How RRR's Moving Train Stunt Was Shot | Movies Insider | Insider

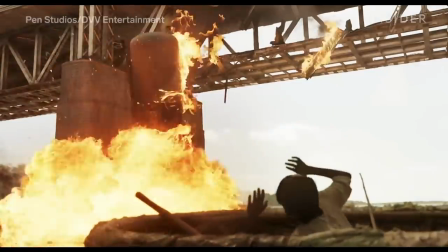(0:03)
let's break down this train scene from RRR this
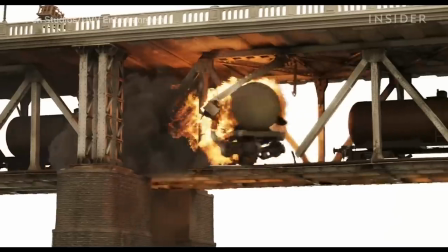(0:10)
part is a fully CG train this part was shot using miniature models at 1 8
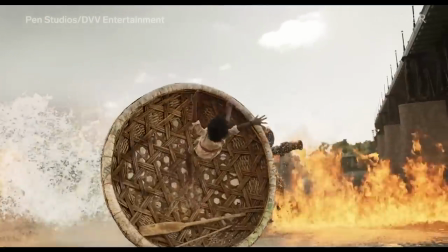(0:15)
the scale and this part used a full size train replica action scenes
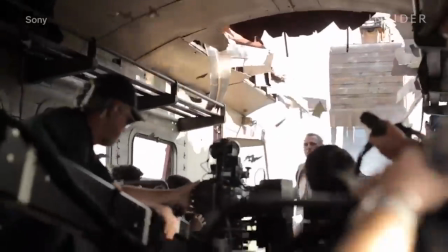(0:23)
on trains involve a lot of moving parts literally filmmakers have to create the illusion of a
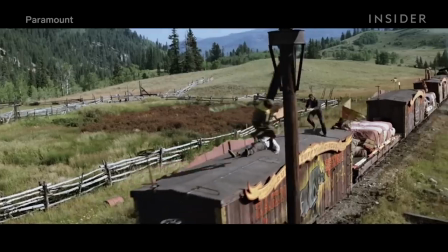(0:28)
constantly shifting environment combined with various stunts, camera work, and special effects.
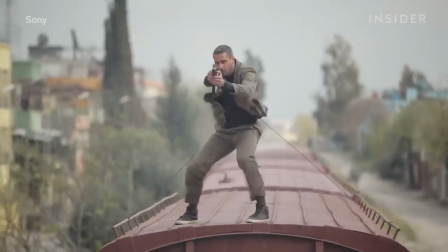(0:33)
But sometimes they also use the real thing, which comes with risks of its own.
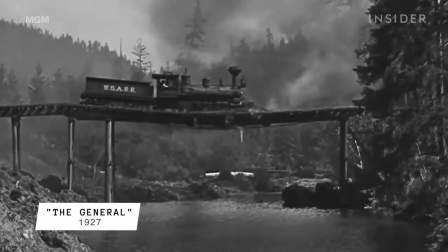(0:38)
Shooting a real train crash like this one in 1927's The General can earn you a place in cinematic history.
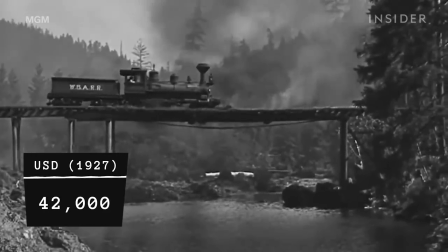(0:45)
At an estimated price of $42,000 in 1927, equivalent to over $700,000 today,
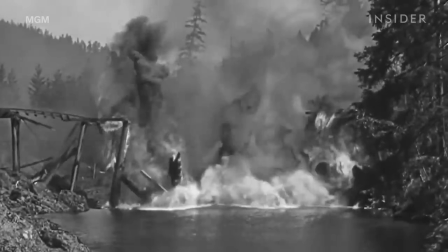(0:52)
this is the most expensive shot in silent film history. but the train's engine caused numerous forest fires.
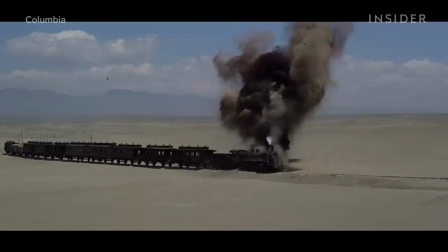(0:59)
Lawrence of Arabia also derailed a real train for this scene, placing the camera far enough away from the action to avoid the crash.
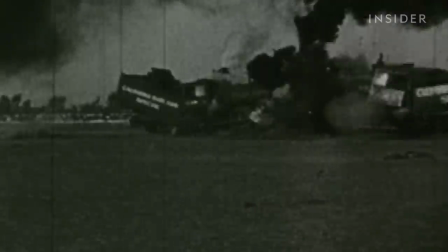(1:06)
In the perfect world, you would have full-size trains exploding and tumbling over, but practically, that's tons and tons of metal.
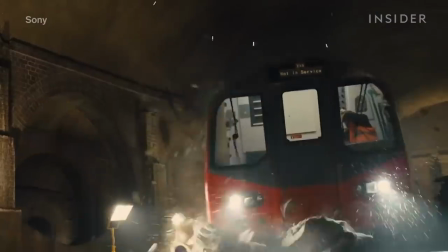(1:15)
It paid off in 2012's Skyfall, but the amount of setup required meant they really only had one chance to get it right.
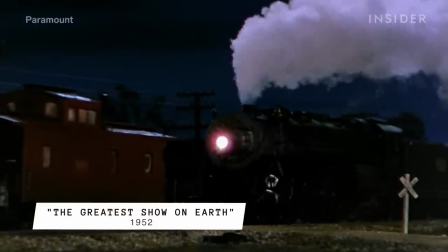(1:22)
Redoing it could have meant months of extra work. So many filmmakers opt for a safer solution that gives them more control over the action,
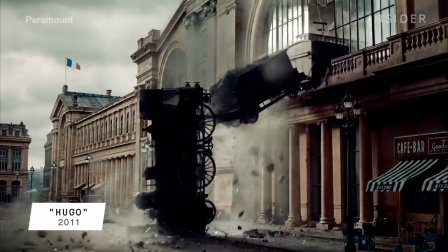(1:31)
miniatures, which along with special effects create the illusion of a full-size train. The next best thing is to scale it down to a size that is practical,
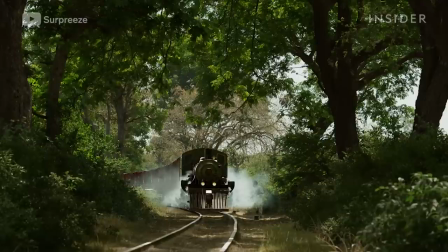(1:40)
and so you want to have a base that's practical, and then you can add CG on top of that.
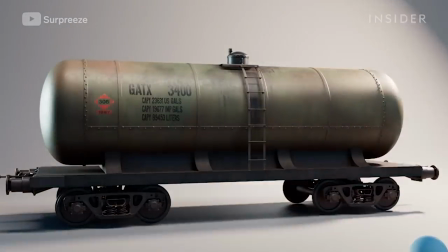(1:45)
It's this perfect mix of practical and visual effects that makes for the best crashes. When it came to the crash in RRR, the technique depended on the shot.
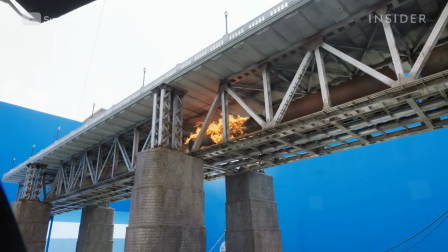(1:53)
The wide shots were miniatures, so they could do as many takes as needed. The crew used eight interchangeable cars.
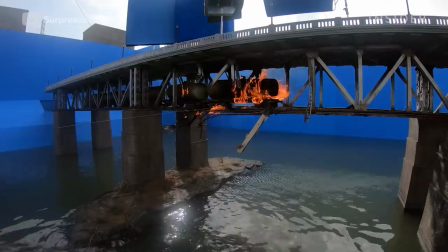(2:00)
Each was made out of metal, aluminum, and cast iron. That way they could blow up, but remain intact enough to be reused.
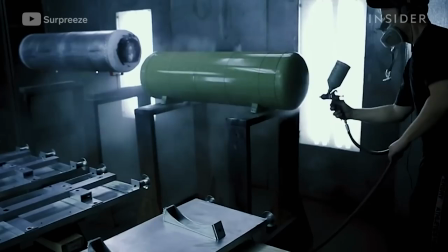(2:07)
Everything is then painted with different types of paint that can take all the heat from the fire,
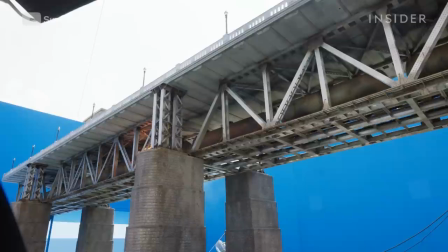(2:13)
but still behave as it would like in a full-size scenario. Like any full-size train, the miniature needed the correct movements to sell the scene.
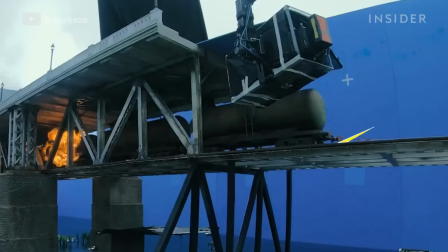(2:22)
It was pulled forward by wire, and small ramps were welded into the tracks for a bumpier ride.
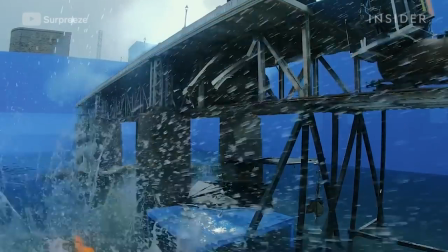(2:27)
It made this kind of small jump as the explosion went off.
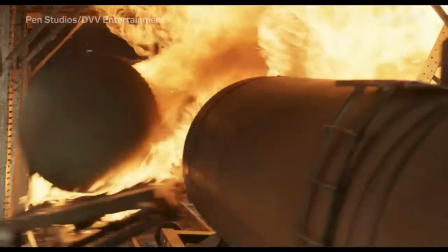(2:31)
The piece of bridge the train crashes through was built with breakaway material that could easily be reset post-crash while blending in with the rest of the set.
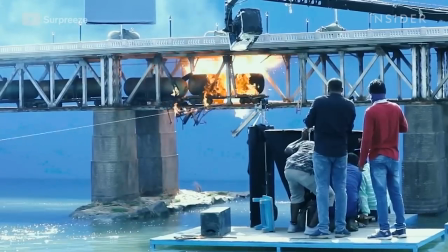(2:39)
As for the actual explosion, as one crew member pulled the train forward, another had to detonate it at the exact right moment.
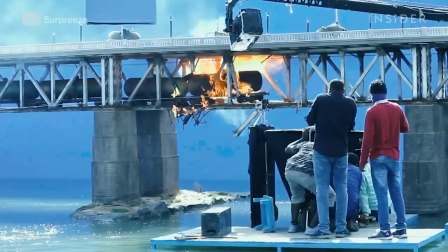(2:46)
There was no other way of doing that sync other than just time it.
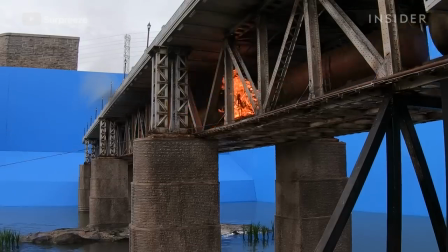(2:50)
On set, this all happens incredibly fast, but that's not necessarily a good thing.
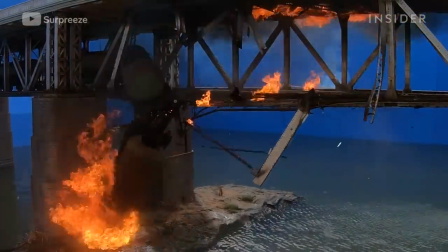(2:55)
If you film them in the same shooting speed as you would for like a full-size train, everything is going to look like a toy because everything is moving too fast.
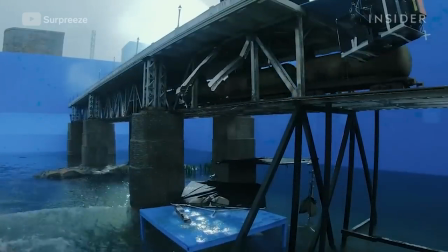(3:04)
So the miniature crash was filmed at 96 frames per second. This high frame rate slowed the action down.
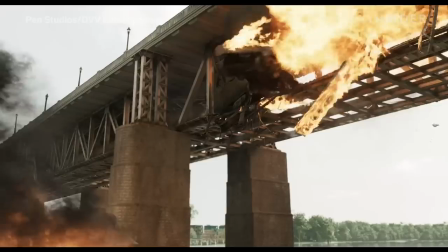(3:11)
If you look at it through the 96 frames per second, basically in slow motion,
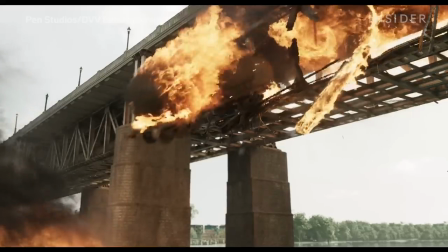(3:15)
you get something that is way closer to what you would see if you saw that thing happen in front of you in real size.
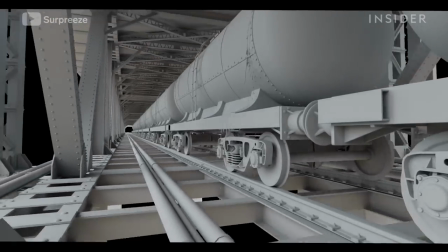(3:23)
Since the miniatures weren't detailed enough, the close-up shots of the train switch to a fully CG locomotive, and when the train collapses,
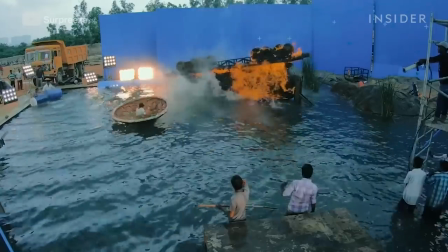(3:31)
the scene switches to a full-size car mounted to a flipper. It was crucial that it tumbled and flipped in the same direction each time to keep the child in the shot safe.
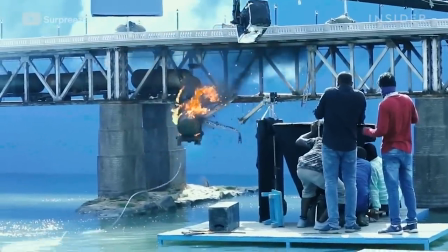(3:40)
To achieve the correct sense of scale, the miniature was shot separately, like here when the train hangs over the bridge before it collapses.
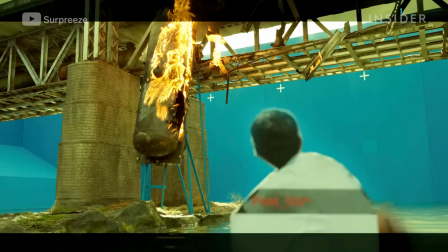(3:48)
To line up the full-size and miniature action, Daniel and the crew placed a cardboard cutout of the boy right in front of the camera.
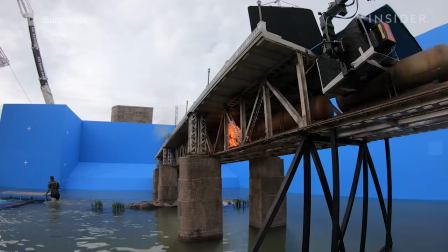(3:55)
The crew also had to make sure they replicated the camera movement for consistent action.
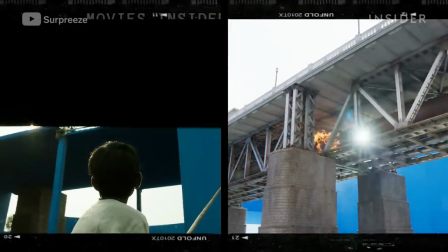(3:59)
There was a subtle rotational camera movement on him, and the miniature was all shot statically.
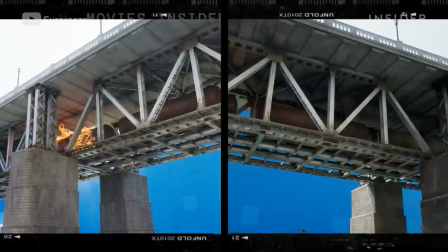(4:05)
First, they filmed the miniature set using two cameras pointed in two different directions.